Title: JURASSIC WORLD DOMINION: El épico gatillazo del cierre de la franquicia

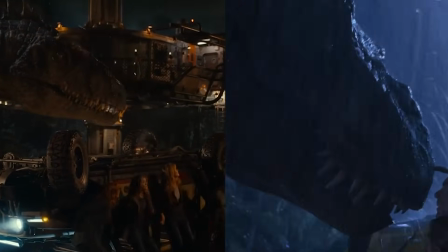Que por cierto, la película se las pasa con la pastelada esta de colarte en cada oportunidad alguna referencia a momentos icónicos de la película original,
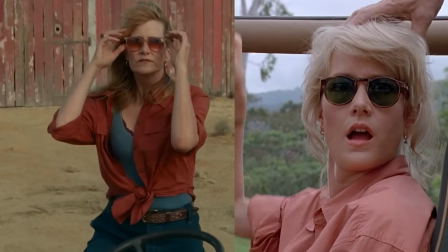Ellie haciéndolo de las gafas y la banda sonora ni el asombro genuino lo siento, pero es cutre Bueno,
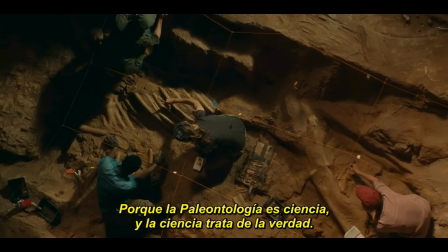que Ellie va a buscar a Alan Grant el cual parece que se pasa el día diciendo cursidadas como esta
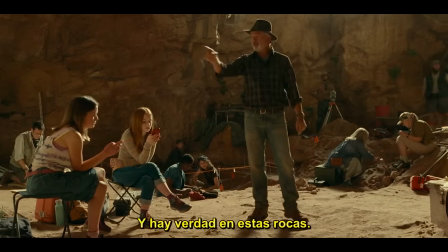en las excavaciones De esta forma,
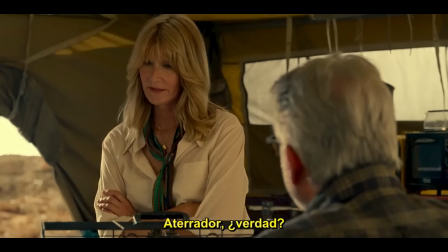Ellie introduce el otro conflicto que se suma a la trama y que empuja todavía más hacia el fondo la cuestión de los dinosaurios sueltos por el mundo
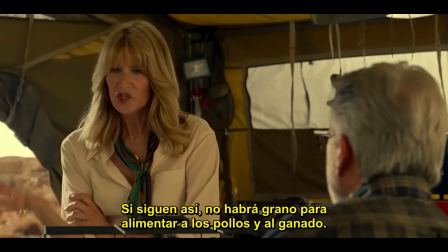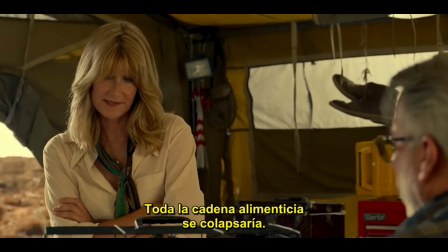Aquí es donde el espectador más atento comprende que la peli corre riesgo de ir sobre cualquier cosa distinta de aquella por la que había pagado su entrada
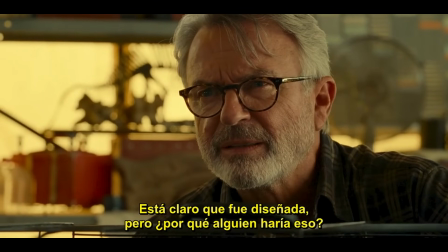El guión busca, a través de esta pregunta de Alan acentuar la intriga con la esperanza de que desistamos los espectadores de la idea de una peli de dinosaurios ¿Por qué alguien diseñaría estas langostas? Y así se establece la motivación de Ellie para embarcarse a la aventura.
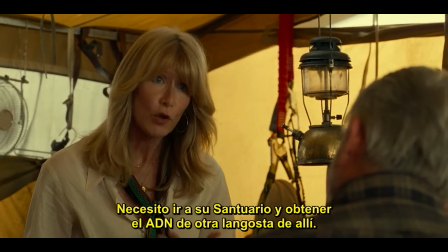Como vemos, la épica conclusión de la saga jurásica, una saga de dinosaurios, se convierte en menos de media hora en una intriga sobre una niña clonada y unas langostas mutantes con una empresa de biotecnología de por medio.
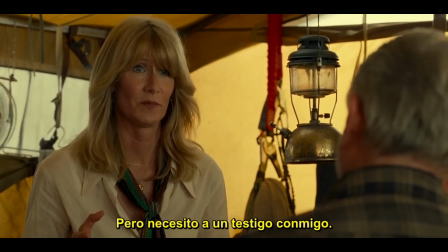Y empieza la ristra de conveniencias, atención. Ellie quiere que Alan le acompañe al santuario de Biosyn para obtener pruebas de que las langostas han sido creadas por ellos y,
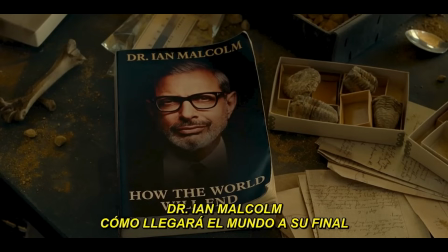oh casualidad, ha recibido una invitación del filósofo interno de Biosyn. Bueno, para hacerlo parecer menos casual, Alan expone la misma sospecha que el espectador,
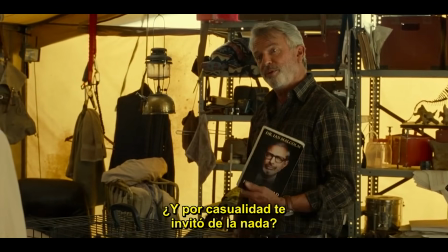pero la respuesta de Ellie no anula la conveniencia.
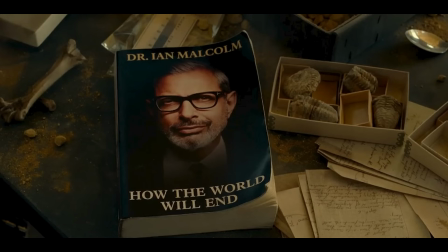¿Por qué justamente, de repente, Ian Malcolm trabaja para Biosyn en un puesto tan peregrino y rebuscado como filósofo interno?
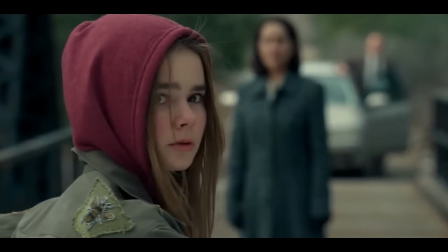Por otra parte, el guión necesita la motivación para poner en marcha a Claire y Owen hacia la aventura, pero esta llega rápido cuando unos tipos misteriosos secuestran a Maisie y a Beta, la hija de Blue,
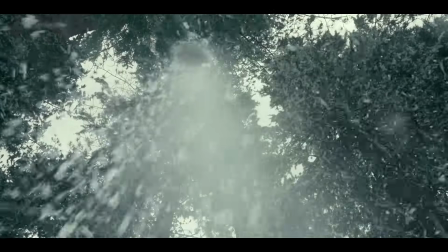que convenientemente vivían por allí.
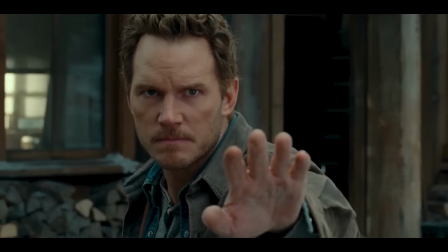Owen le promete a Blue que va a rescatar a su cría. Le hace una promesa a un dinosaurio.
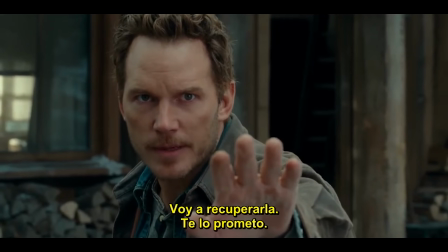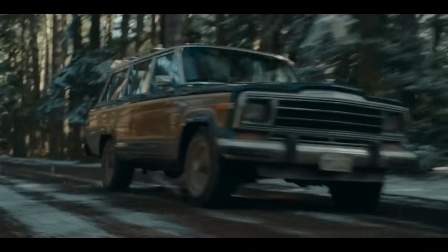Claire y Owen se ponen en marcha para rescatar a Maisie y a Beta, así que se van a buscar a Franklin Webb,
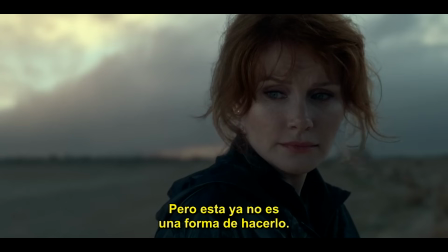el amiguito de Claire que al principio de la peli le había dicho que se dejaba lo del peta de dinosaurios para hacer un curro de verdad,
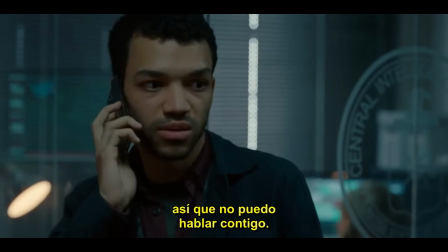y que resulta que qué conveniente es un puesto en la división de control animal de la CIA y justo,
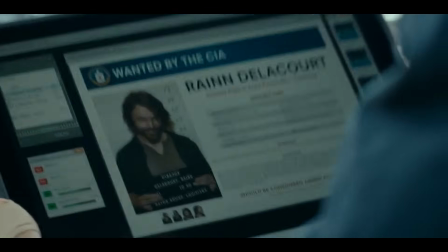oh qué maravilla, tiene información fresca de Delacourt, el criminal que se llevó a Macy y la cría de Blue
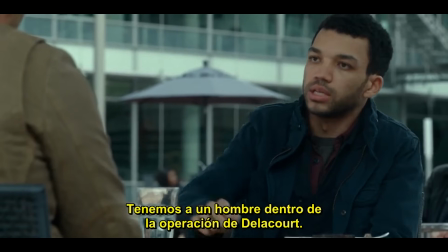Franklin les dice que tienen a un hombre vigilando a Delacourt y saben que al día siguiente, en Malta,
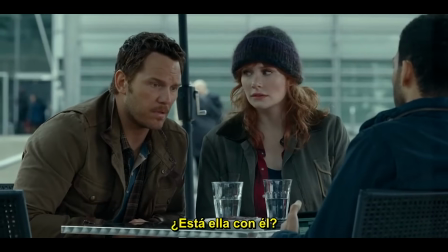participará en un intercambio de carga por efectivo y este hombre que vigila a Delacourt es...
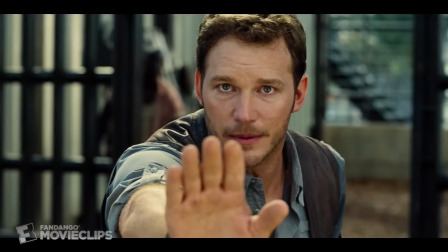¡Tachán! Barry Sanvene, viejo colega de Owen de sus tiempos de adiestrador de velociraptores que ahora resulta que trabaja para la inteligencia francesa.
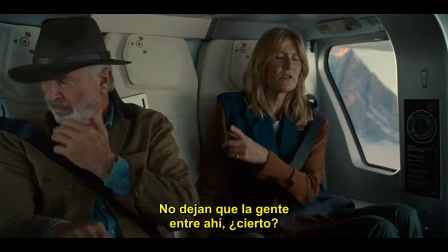¡Qué finura en la escritura! Conforme Ellie y Alan van llegando en helicóptero al santuario de Biosyn, Ramsey Cole,
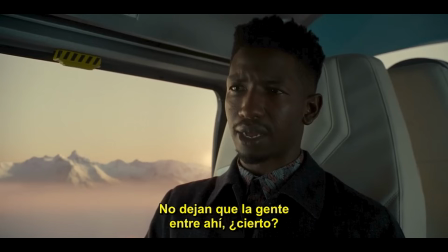el empleado encargado de recibirles, les explica lo que no es sino otra conveniencia.
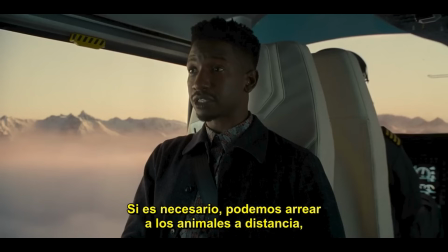Resulta que los dinosaurios del santuario tienen un implante neural, por ejemplo, con el que pueden ser arreados remotamente. Por supuesto, esto está preparando ese previsible final en el que se necesitará tener a todos los dinosaurios en un determinado sitio bien cerquita de los protagonistas.
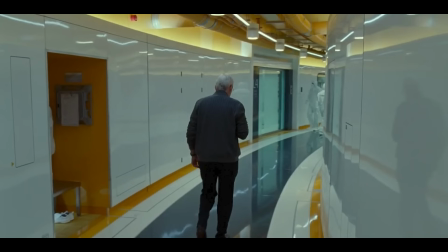Luego, en una escena de edición bastante descuidada,
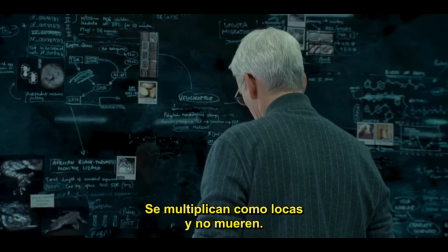descubrimos de boca de un compungido Henry Boo que Bayosin es efectiva y previsiblemente la responsable de la plaga de superlangostas mutantes y le dice a su jefe,
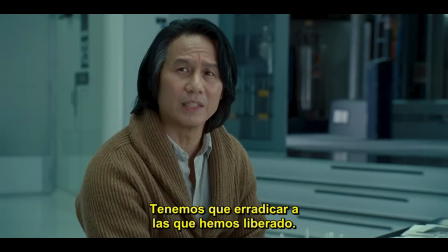el villano rip-off de Steve Jobs, que dirige la compañía, que hay que eliminarlas con urgencia y este le responde que no sea tan pussy y que todo está bien.
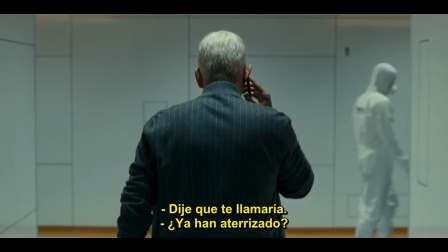Luego nos enteramos de que Steve Jobs es quien ordenó el secuestro de Maisie y de la cría de Blue.
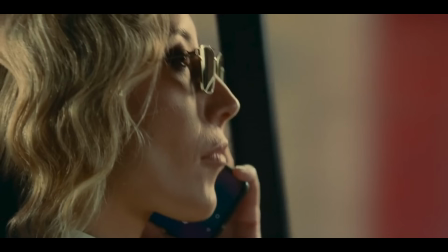Y así es como conocemos a la villana que hace de intermediaria entre los secuestradores y Steve Jobs, Soy Jonas Santos.
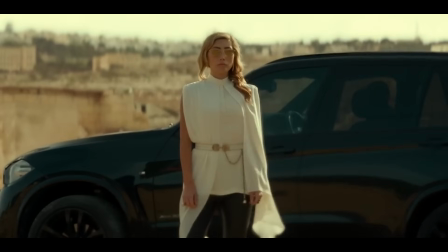¿Por qué va tan innecesariamente arreglada hacer este curro sucio como si fuese a una gala?
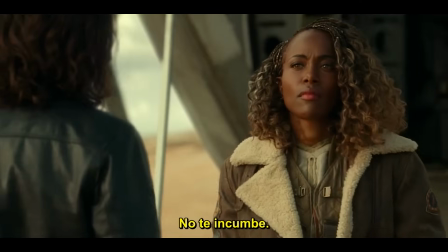Es todo lo contrario de la discreción que exigiría, digo yo, este tipo de trabajos. Discreción que se sacrifica por un impacto estético cliché de película de James Bond.